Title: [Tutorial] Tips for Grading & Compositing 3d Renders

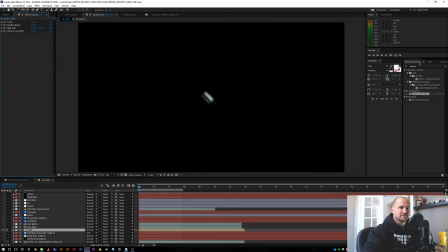1217s
And then also, while it's blurred out in the darkness, let's add a levels effect and go to where the blur is done, set a keyframe, and when it starts it's going to be in the
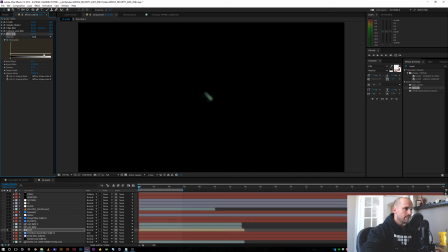1234s
darkness, so maybe we'll kind of just sort of bring this down, bring the whites down, and just have it come out of the darkness and into focus.
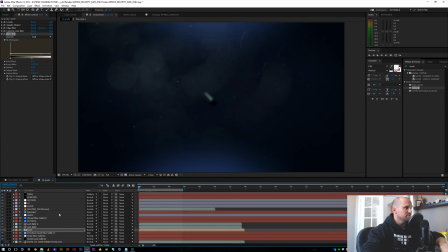1247s
All right, so last thing we can also do is, I know I keep saying last time, this might be the last effect. Although we could just keep adding effects forever, couldn't we? Let's make a little
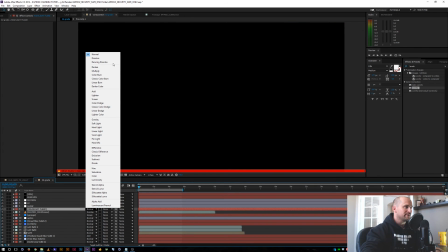1262s
highlight flare. And this is the flare that'll come on in the very beginning to sort of show that it's entering from the darkness.
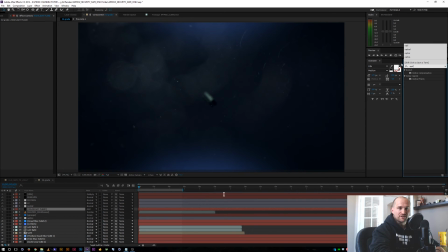1271s
So go back to our trusty optical flares. We'll add that.
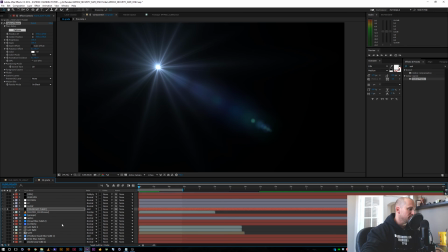1278s
I'm going to solo the flare and the safe for now.
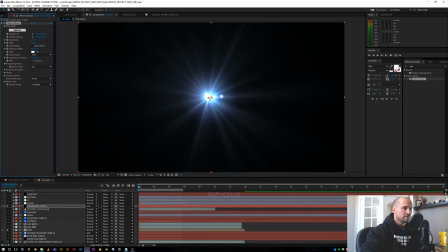1284s
And let's turn our hiding off. We'll put that right on top.
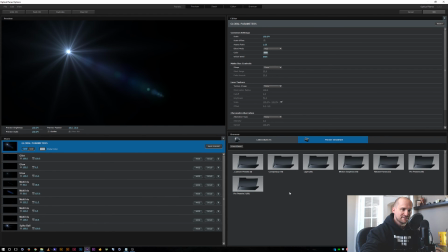1290s
And let's pick a better flare. One of the free packs that he has is the Conspiracy pack, which I actually really like these flares.
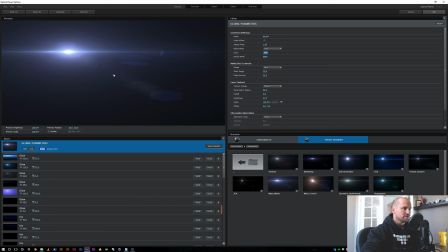1299s
I think they're pretty cool. Let's see. Let's just go with a subtle flare.
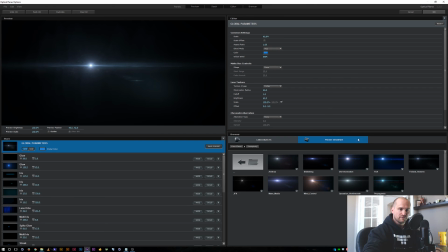1306s
Yeah, this is cool. Federal Reserve. One other thing we could also do is, let's close that.
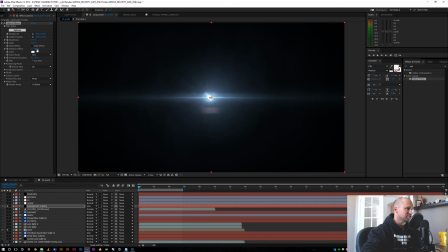1317s
I'm going to go ahead and rotate this to match our other, lens highlight flares that are kind of vertical look versus horizontal. So let's change that to 90. And let's make it a little more subtle.
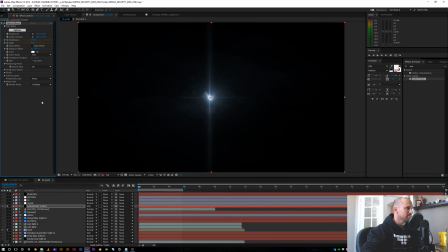1336s
So I'm going to go ahead and keyframe the scale and brightness. Press U to kind of look at that. Let's have it, let's see, let's go up 1, 2, 3, let's say 3 frames.
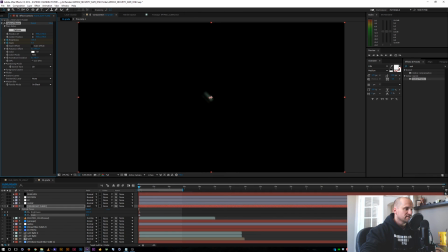1352s
It'll pop on. And let's also, while we're here, let's see, 1, 2, 3, the flare pops on. Let's go ahead and let's adjust the position XY and the center position. And let's see, 1, 2, 3, let's go 30 frames. And let's kind of have this,
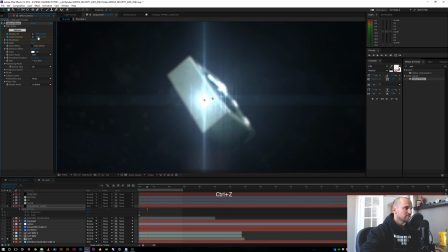1373s
let's have the XY sort of, let's have the center position kind of have that flare fan out.
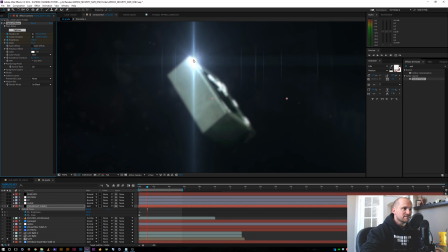1380s
And you know what, let's say this is on the corner.
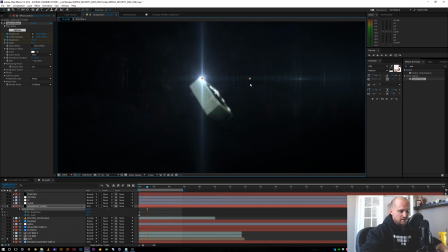1386s
So, all right, so let's make those even there.
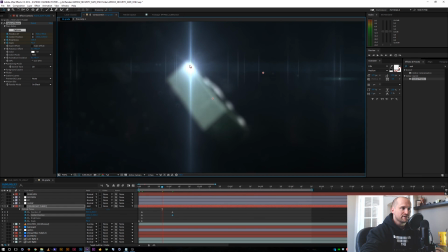1392s
Let's go back 10 frames, and let's just kind of, just by hand, I'm going to go ahead and keyframe it right on the edge.
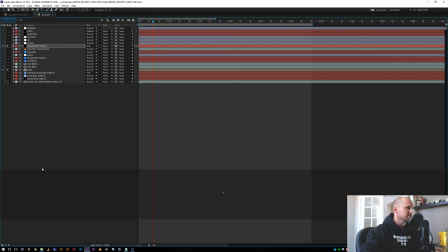1402s
Let's go ahead and unsolo these to see what it looks like with the rest of our grade.
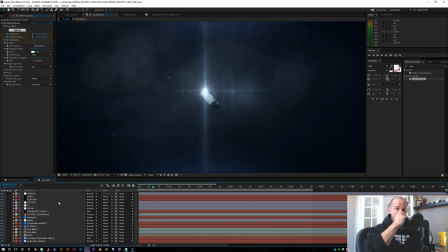1409s
All right, and there we go. We're starting to get things happen. It's starting to look really great. Probably still a little large, but we can always adjust that later.
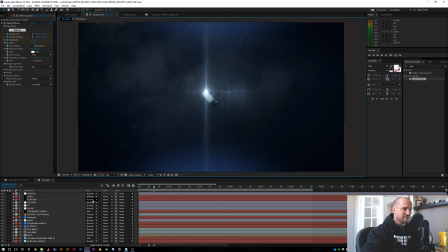1418s
And there we go. We add a little bit of a light, a little bit of transition on. And it kind of introduces our subject and transitions off the screen. All right, cool. So that was just a quick way of, kind of not making those 3D renders look so digital and so perfect, and, kind of roughing them up and, making it look bad is what kind of makes it look good. So I hope that helps. Next week, Tuesday and Thursday, I have a 2-part tutorial coming out. It's kind of a longer one. It's going to be a Cinema 4D, 3D extrusion intro that comes together.